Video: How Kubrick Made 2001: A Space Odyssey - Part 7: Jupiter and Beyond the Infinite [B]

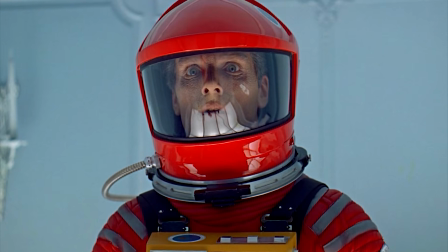So when our last shot of Dave standing in front of the doorway is followed by a shot looking through the doorway,
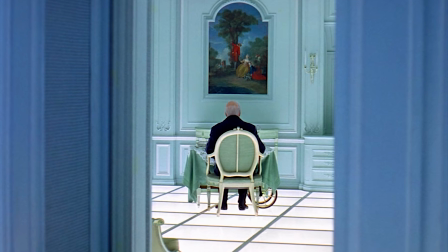we assume that this is another point of view shot, but the older Dave in the spacesuit is already gone.
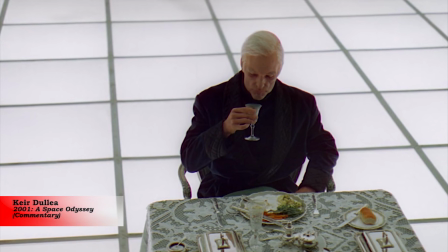You'll see where I knocked the glass on the floor. I remember this was definitely my idea.
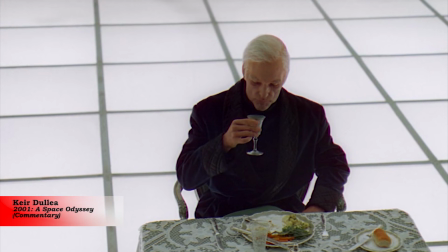I thought it was an interesting way to be in mid-motion to suddenly hear something.
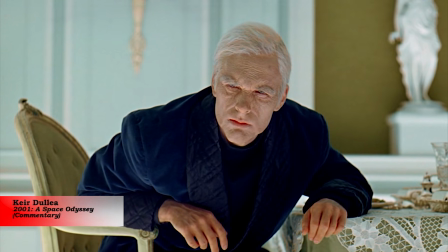Because each character, each of these versions of me hears something off camera.
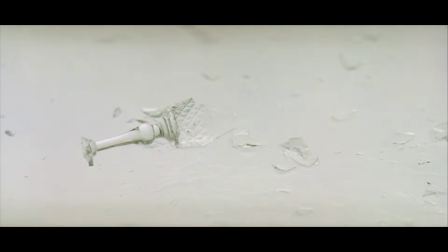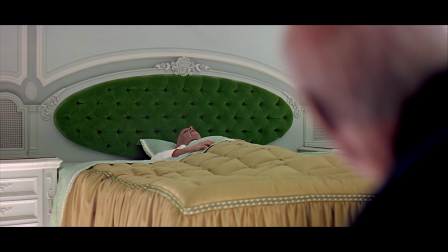This is the only time we see two Daves in one shot, and allows for a fairly quick transition without it being jarring.
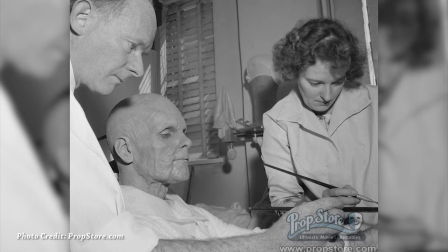The old age makeup was done by Stuart Freeborn. The final stage in Dave's aging took 12 hours to do and 1 day to shoot.
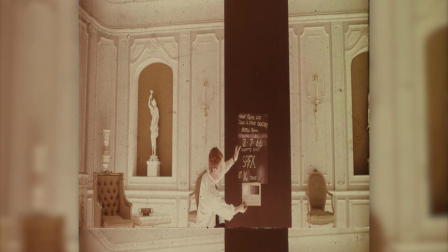2001 Italia made a post on this photo. On July 7, 1966, Kubrick shot this pickup shot.
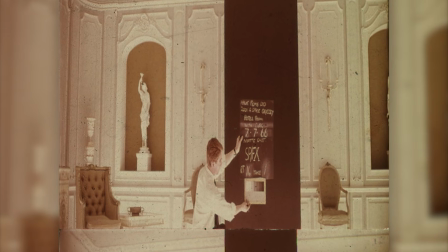This was after Keir Dullea and Gary Lockwood had left England.
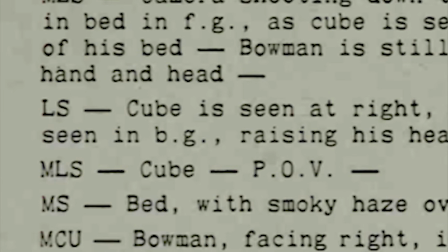On the set, they referred to the monolith as the Cube, even though the monolith took its final shape in late 1965.
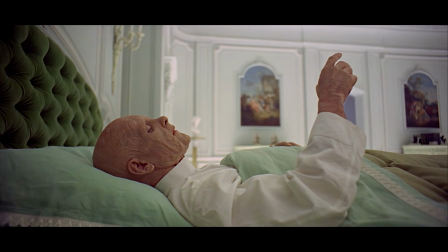An extremely aged Dave Bowman lays in bed when a monolith appears before him.
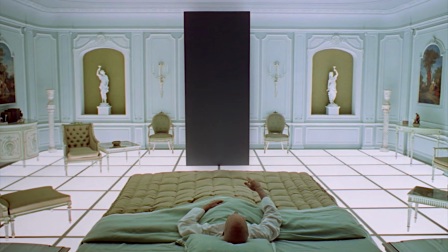This is the only shot that takes place from outside the room. If this had been done any time before now, it would have compromised the confinement of the space.
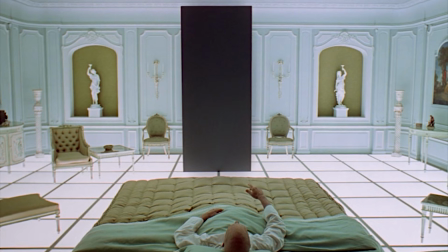But now, we get a view from outside looking in that gives us a possible angle of the alien's point of view.
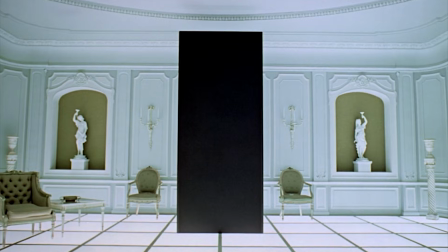What happens next is one of the most mind-blowing moments in cinema.
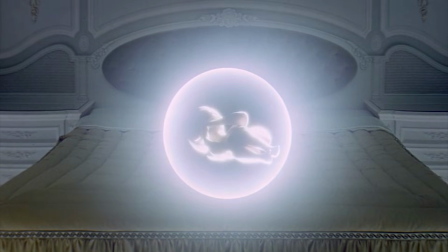On the bed, we now see that Dave has become a Starchild, resting in a womb that looks like a luminous bubble or a halo of some sort.
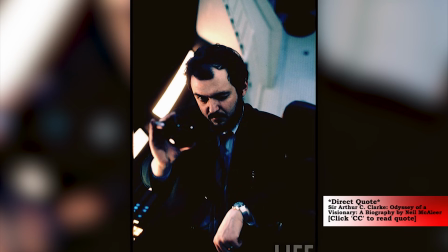Kubrick said, the ending was altered shortly before shooting it. In the original, there was no transformation of Bowman.
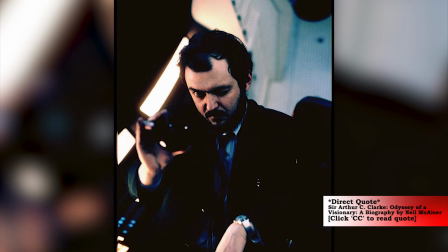He just wandered around the room and finally saw the artifact.
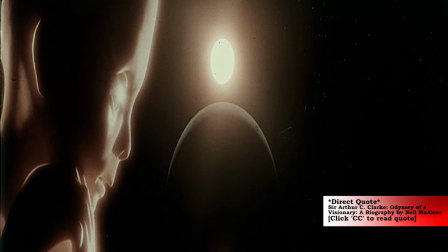But this didn't seem like it was satisfying enough or interesting enough, and we constantly searched for ideas until we finally came up with the ending as you see it.
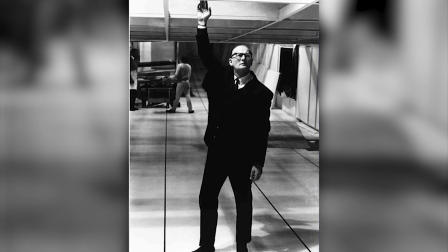A biography of Arthur C. Clarke titled Sir Arthur C. Clarke, Odyssey of a Visionary, contains this passage.
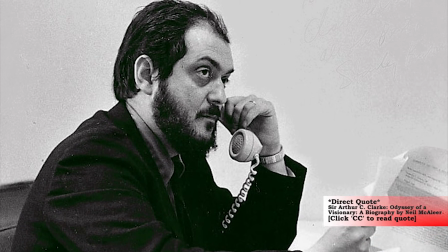On October 3rd, during a telephone conversation with Kubrick, Clarke was presenting his latest ideas for an ending, and one of them clicked.
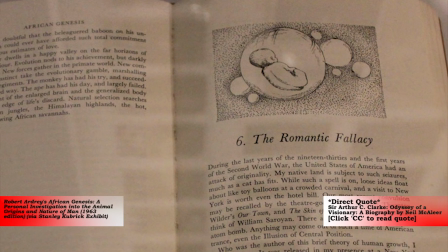Bowman will regress to infancy, Clarke suggested in an essay, and we'll see him in the end as a baby in orbit.
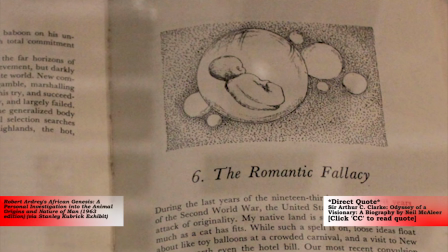Stanley called again later, still very enthusiastic. Hope this isn't false optimism.
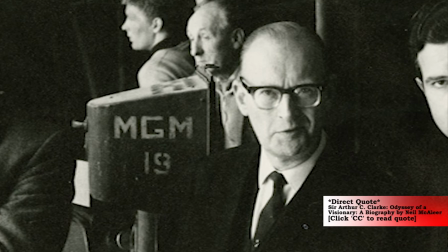I feel cautiously encouraged myself. 2 days later, after much creative brooding, Clarke came up with a reason for Bowman's appearing as a baby at the end of the film.
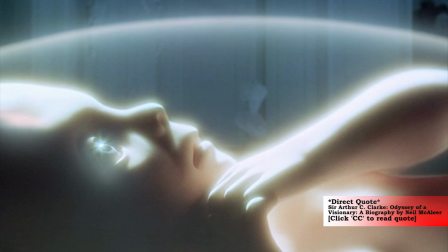It's his image of himself at this stage of his development. And perhaps the cosmic consciousness has a sense of humor.
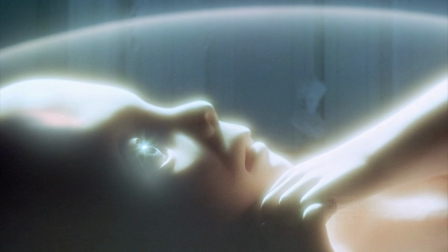Phoned these ideas to Stanley, who wasn't too impressed, but I'm happy now. The look of the Starchild was inspired by the photography of Lennart Neilsson.
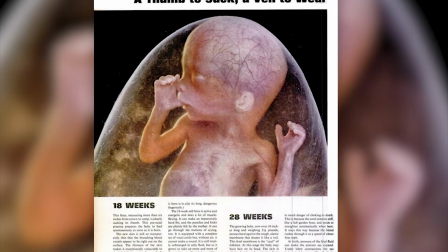Neilsson did a series of photographs of fetuses meant to show fetal development.
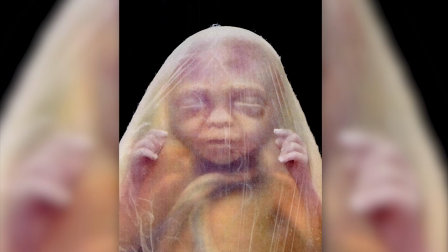The series was part of a book called A Child is Born in 1965.
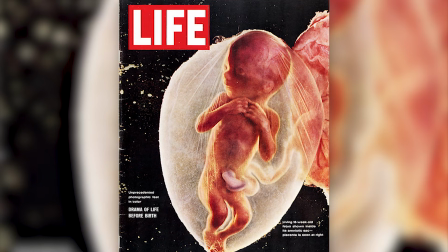Later that same year, the series was published in Life magazine, where it, quote, sold 8 million copies in the first 4 days of its release.
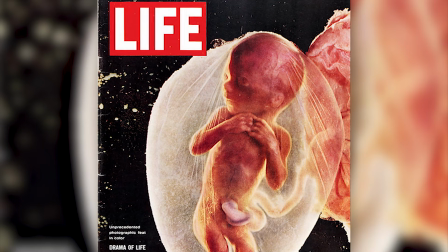The series claimed that these were living fetuses, but sadly, they were not.
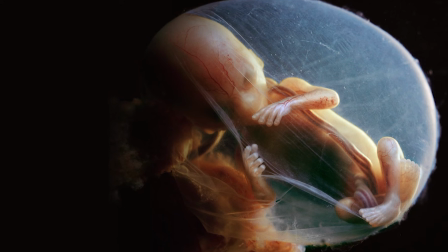They were, quote, obtained from women who terminated their pregnancies under Swedish law.
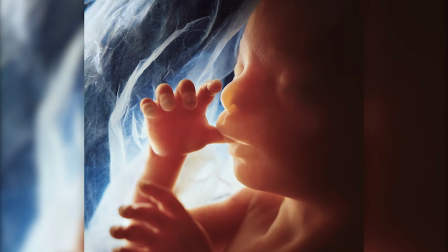Because of this, Neilsson was able to have a great deal of control over the photographs, using specialized lighting and poses to create these images.
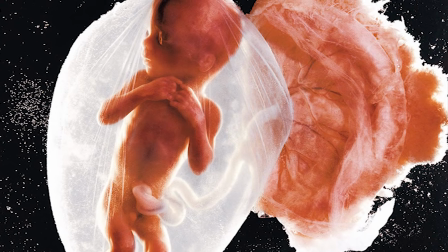Despite the truth behind the origin of these photos, they became a symbol of the pro-life movement in the 1970s.
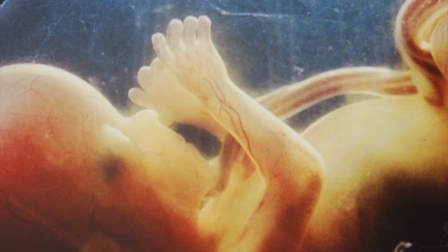Interestingly, some of these images did travel to space on board the Voyager spacecrafts.
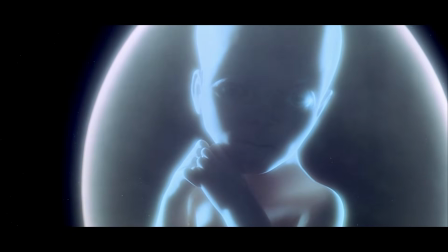Kubrick wanted the Starchild to look more evolved than a normal baby. You'll notice that it has a larger head and eyes and a smaller mouth, much like what classic aliens look like.
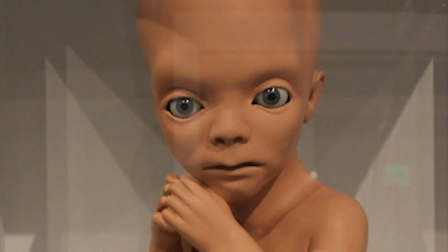Kubrick had an artist named Liz Moore sculpt it.
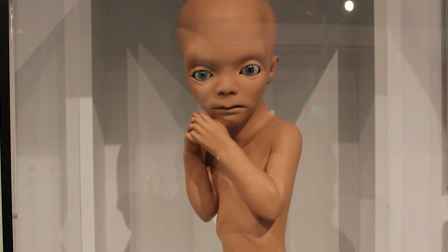The model was originally meant to have moving arms and fingers, but Kubrick scrapped that idea in favor of having the Starchild appear in a womb of light.
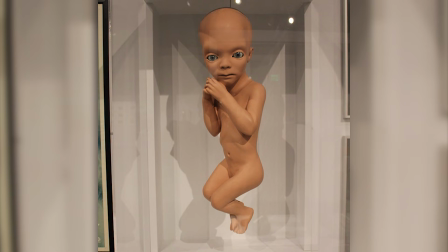In the final version, only the eyes moved.
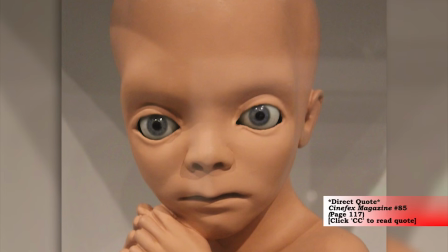Brian Johnson said, "The eyes were made of glass, and I built a little mechanism using drives and bearings and some Seltzer motors that made them move sideways and slightly up and down."
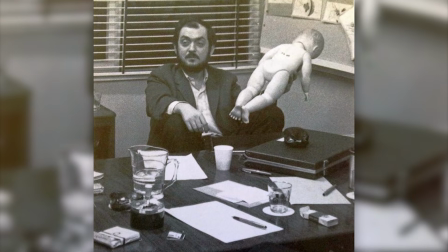Kubrick came up with a photographic technique to achieve the cocoon of light.